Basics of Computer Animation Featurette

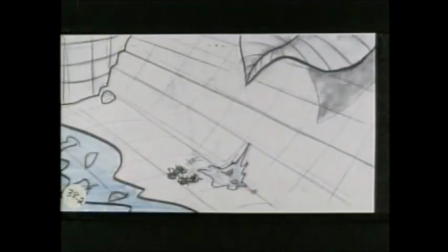491s
In particular, a sequence like this one, which is so difficult to do water in computers, our effects department,
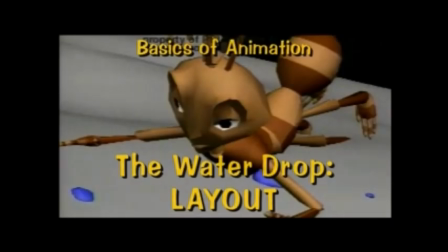498s
Ken Bielenberg and Philippe Gluckman in particular, as heads of the department, They look at the storyboard,
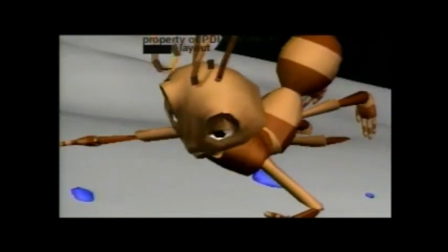505s
and they start to see the problems facing them as effects animators.
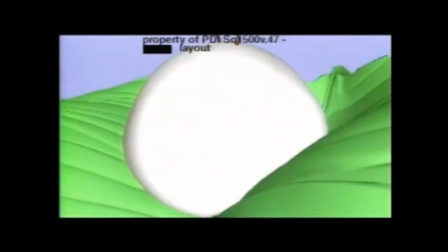509s
And they begin to work with programmers and design all of the different technical ways in which they're going to pull off the sequence.
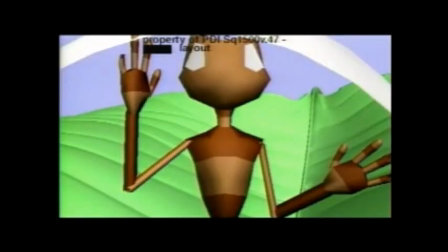516s
At this stage, the modeling department starts supplying final models for things, too, so that we can lock down camera angles and what have you.
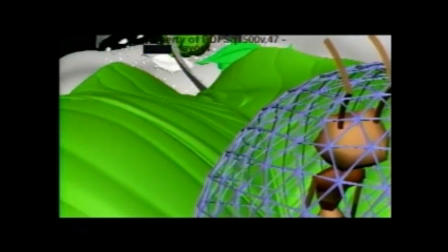523s
So Conrad Dutton leads a team that is working furiously to
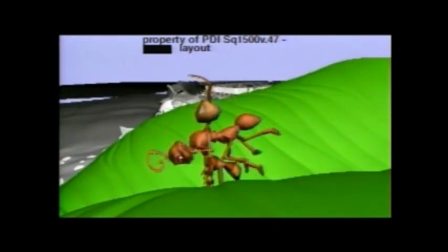528s
make sure that we have the high-resolution models that we need to tell the story.
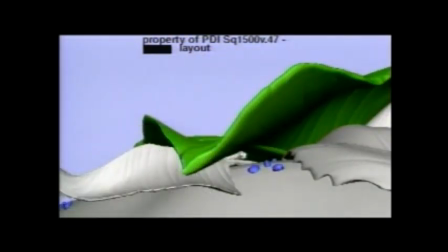535s
You can see a lot of the very early work of the effects department.
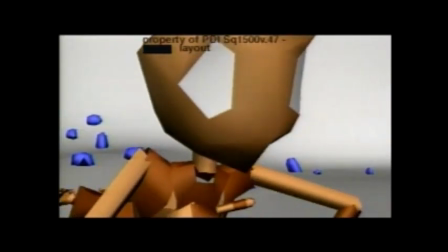539s
And I think I mentioned actually in the commentary during the film how we altered the height of that water drop.
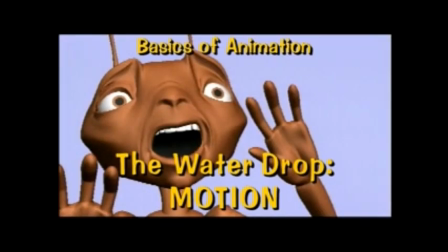545s
You can see the pre-altered height and how really very short distance they fall.
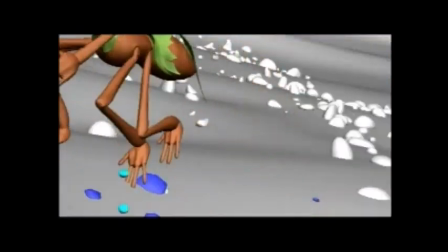550s
Here's the water drops that have been added. The effects department's work. Effects worked on this.
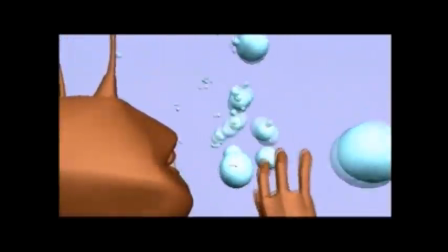557s
The geodesic dome. Yes. It looks like he's trying to escape from Epcot Center, which, if you've been there, maybe you've experienced too.
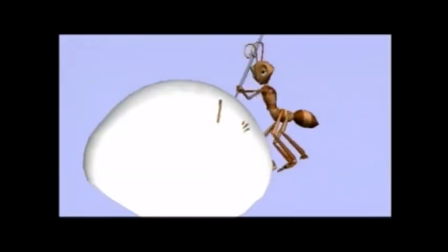563s
He's trapped in Buckminster Fullerene.
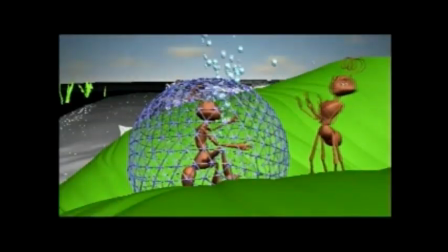568s
Great interaction between Bala and the stuff the effects guys did with that sphere.
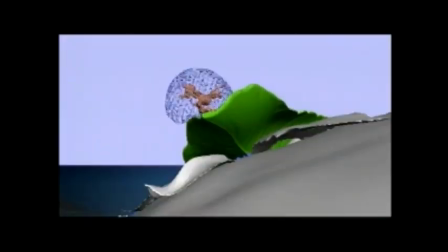574s
And there we have again the long drop this time.
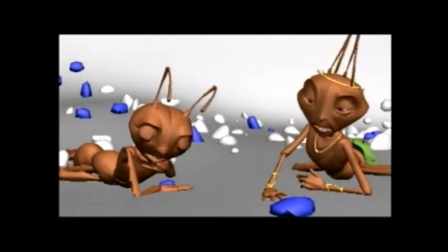578s
Compare that to what we saw in the layout, and you'll see how dramatically stronger that feeling is when we increase the height.
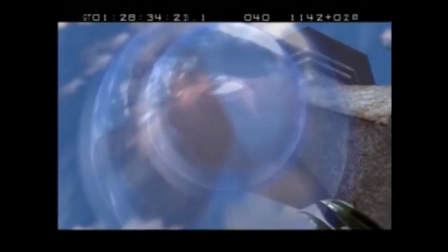588s
I think we ended up losing a lot of the water drops on the characters when we took them into lighting, because it was just distracting.
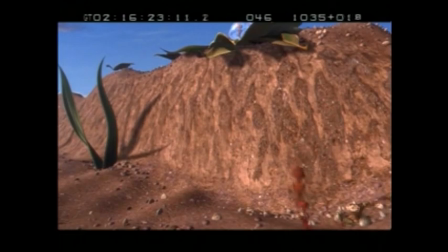594s
Distracting, yeah. So you certainly learn things when you take it to this very final stage and often are making a number of adjustments.
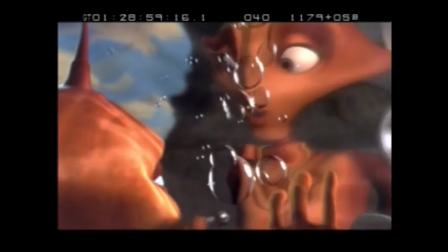603s
Beautiful.
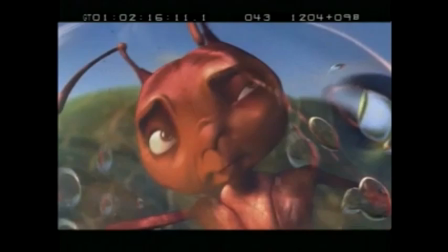604s
Lighting, yeah, just extraordinary to get the water, all the refractions and all of the strange effects that water has on light.
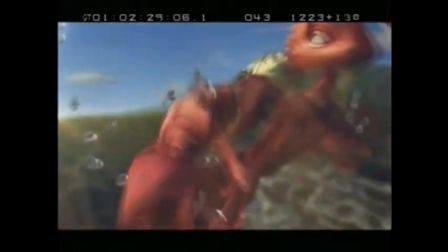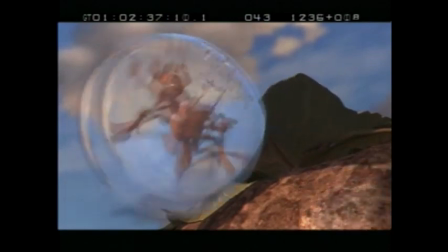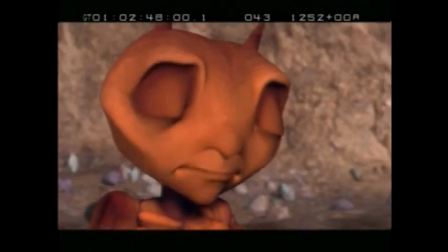623s
Ouch! Here's a little bit of water on the ground, I just felt it was too distracting to make a big deal out of it.
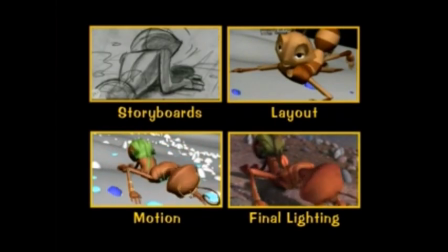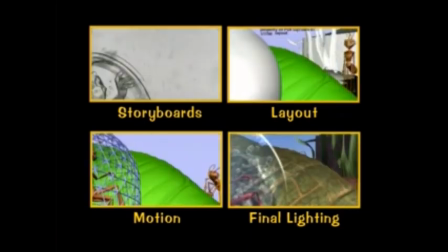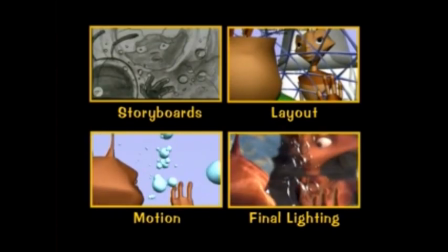641s Hold on, I'll get you out. Hold on.